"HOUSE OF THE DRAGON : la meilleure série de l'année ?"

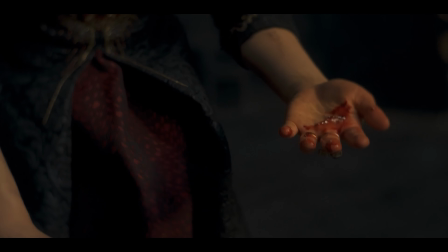491s
Et la résolution de tout ça, c'est qu'à l'épisode 10, Rhaenyra est de nouveau enceinte,
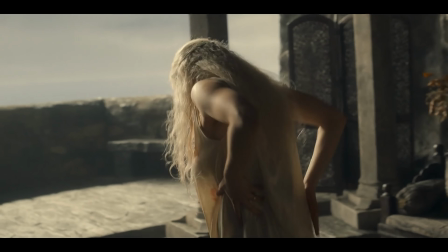496s
mais fait cette fois une sacrée fausse couche des familles, au cas où vous n'étiez pas encore assez traumatisé sur la notion de naissance. De la mort à la vie pour revenir à la mort, la courbe de House of the Dragon est sans appel, ça peut pas bien se finir cette histoire. C'est à la fois la structure régulière des épisodes, celle de la saison, et sans doute celle de la série tout entière. En réalité, toute la série est brillamment construite sur cette notion de pure tragédie shakespearienne, surtout qu'on sait que la famille Targaryen a été quasi annihilée à la suite de la Danse des Dragons. Et c'est justement la seconde force de la série. En sachant où elle nous emmène, elle sait mettre en valeur cette descente aux enfers du monde de Westeros et de ses seigneurs, au point d'entièrement la matérialiser au travers du meilleur personnage de la série, le roi Viserys.
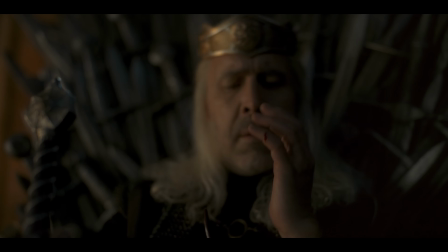537s
Alors non seulement Paddy Considine livre l'une des plus belles performances de l'année, sérieusement, donnez-lui un Emmy Award s'il vous plaît, mais il se donne aussi beaucoup sur le plan physique.
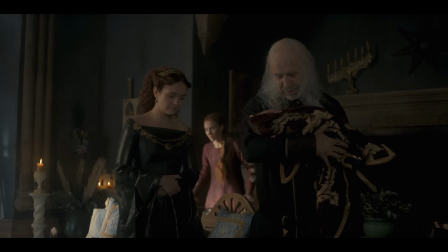545s
Au-delà des prothèses et des effets spéciaux impressionnants, sa transformation physique progressive reflète toute la perdition de son règne.
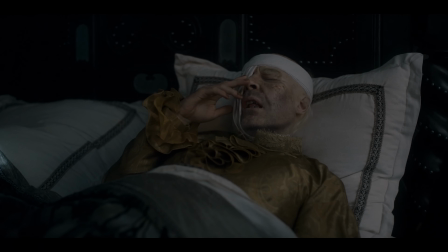552s
A avoir voulu la paix à tout prix, il n'a fait que laisser bouillir un désir de guerre, comme si ce souhait de la violence au profit du pouvoir nous constituait en tant qu'être humain.
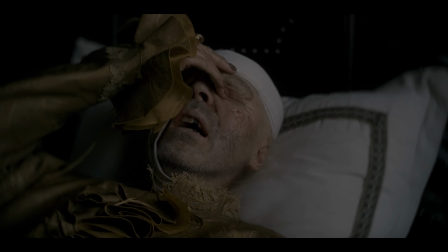560s
Le personnage n'en est que plus touchant et un peu pathétique, alors que la dégénérescence de son corps le représente en tant que dernier garde-fou pourrissant du statu quo.
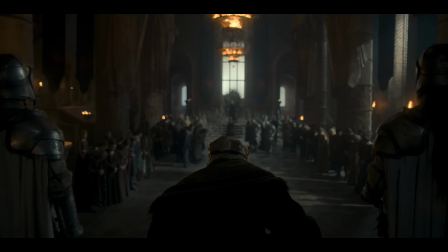569s
La série lui offre ses meilleurs moments comme c'est arrivé à la fois triste et magnifique dans l'épisode 8, et sa mort, qu'on aurait pu penser plus violente,
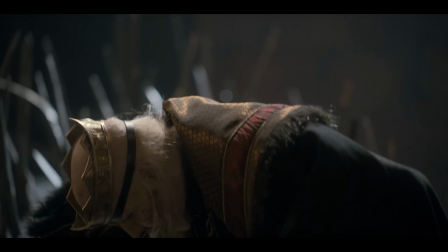576s
est pourtant l'une des plus douloureuses peut-être de tout l'univers de Game of Thrones.
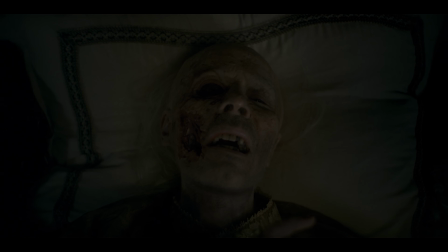580s
On sent tout le parcours de cet homme inaccompli alors qu'il a essayé de faire de son mieux, sans savoir que sa descendance va tout détruire derrière. Et quand je parlais de fausses forces tranquilles, c'est aussi parce que House of the Dragon sait justement pervertir certaines de nos attentes par rapport à Game of Thrones. Là où la série mère nous a transformé en véritable chien de Pavlov à l'approche de certains codes, le spin-off s'amuse justement à les contrecarrer. Par exemple, impossible de ne pas revenir sur le stress intense procuré par l'épisode 5, qui se focalise sur un mariage.
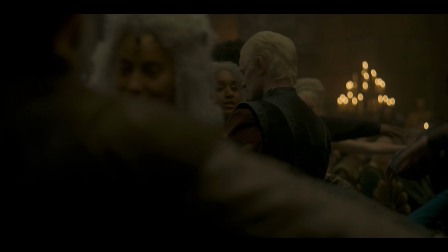607s
Logiquement, si vous avez vu Game of Thrones, vous savez qu'un mariage c'est rarement le plus beau jour dans la vie des personnages concernés, et House of the Dragon en est bien conscient.
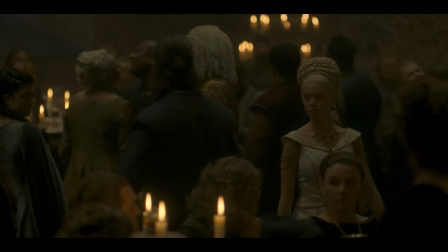614s
Les plans sont remplis de figurants, les lignes de fuite et le premier plan sont toujours bouchées pour paraître ultra oppressants, et ça multiplie les sous-intrigues pour bien faire comprendre que ça va péter,
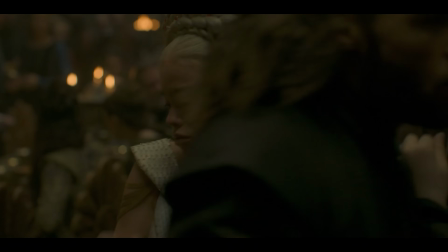623s
mais sans qu'on sache où ni comment. Et finalement, oui, il y a des morts, mais en périphérie des protagonistes principaux. Le pouvoir montrer ici toute sa portée en filmant certains personnages comme des marionnettes. Encore une fois, personne n'est à l'abri. Et pareil pour l'épisode 9. Dans Game of Thrones, on s'est habitué à ce que l'épisode 9 soit le chapitre du choc, de la mort impensable, du bouleversement du récit, de la mort de Ned Stark, au nos pourpre. Et là où House of the Dragon est très malin, c'est que Viserys meurt à la fin de l'épisode 8, et que l'épisode 9 nous présente l'organisation méticuleuse pour mettre au pouvoir Aegon Targaryen. C'est un chamboulement majeur, mais beaucoup plus calme qu'à l'accoutumée. La toile d'araignée des magouilles politiques s'impose dans toute sa splendeur, et prend même de la hauteur.
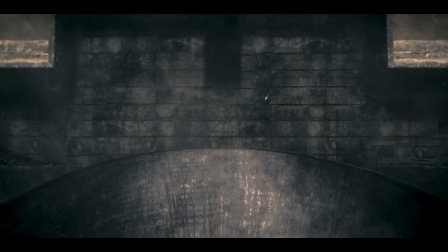661s
C'est finalement très rare dans Game of Thrones, mais House of the Dragon se plaît à filmer les gens, le peuple, notamment dans un mouvement de foule spectaculaire.
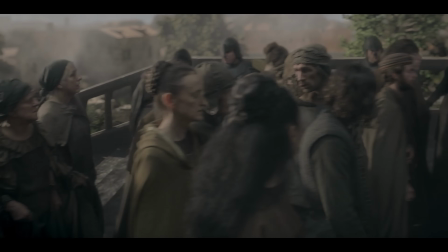668s
Les puissants et leurs guéguerres ne sont rien sans ceux qui le gouvernent, et la série nous en rappelle toute la vacuité.
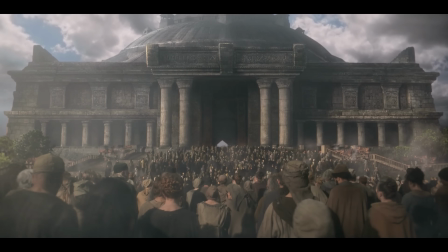673s
Dans ces plans larges gigantesques, les héros et héroïnes ne sont que des humains parmi d'autres qui vont finir par disparaître à leur tour. Et je dirais même que c'est là que Chaos of the Dragon est le plus beau. Je l'avais déjà évoqué lors de notre première vidéo sur le sujet, mais elle s'impose comme une magnifique série sur le temps. Sur un temps qui nous échappe et nous efface petit à petit des livres d'histoire.
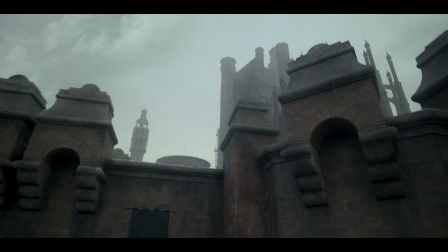692s
Grâce à ces ellipses, ces showrunners réussissent même un bel exploit en créant une sensation étrange et vertigineuse de nostalgie.
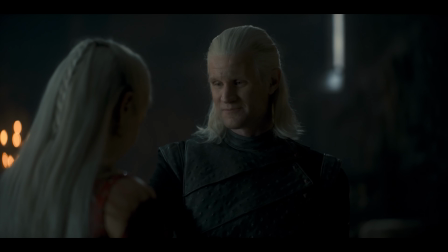699s
On n'a vu que 10 heures de programme, mais la caractérisation de ces personnages et des lieux qu'ils investissent est tellement forte qu'on en perçoit la mutation.
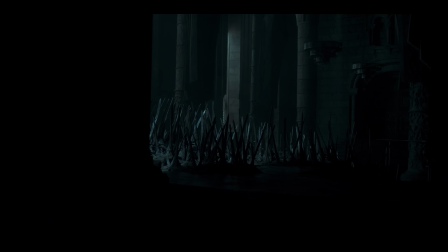706s
Le début de l'épisode 9, qui s'attarde sur les pièces vides du donjon rouge à la mort de Viserys, en est sans doute le plus représentatif.
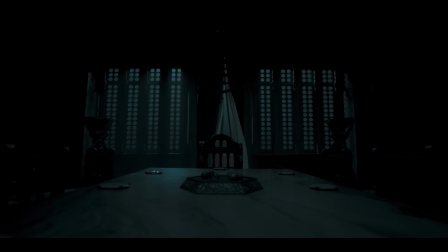712s
En bref, House of the Dragon nous parle de l'impossibilité de stopper le changement. L'évolution de tous est inévitable, et c'est d'ailleurs pour ça que j'adore autant le personnage d'Alicent, et pas seulement parce que j'ai un crush sur Oliver Cook.
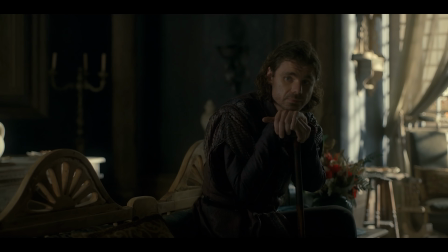723s
Alors qu'on sent bien son sens du devoir dans les premiers épisodes, celui-ci est perverti par son besoin de protéger sa famille et ses propres intérêts,
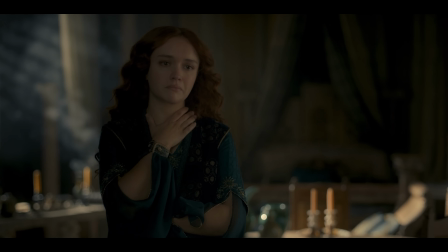731s
quitte à accepter des décisions qui la transforment inévitablement en monstre.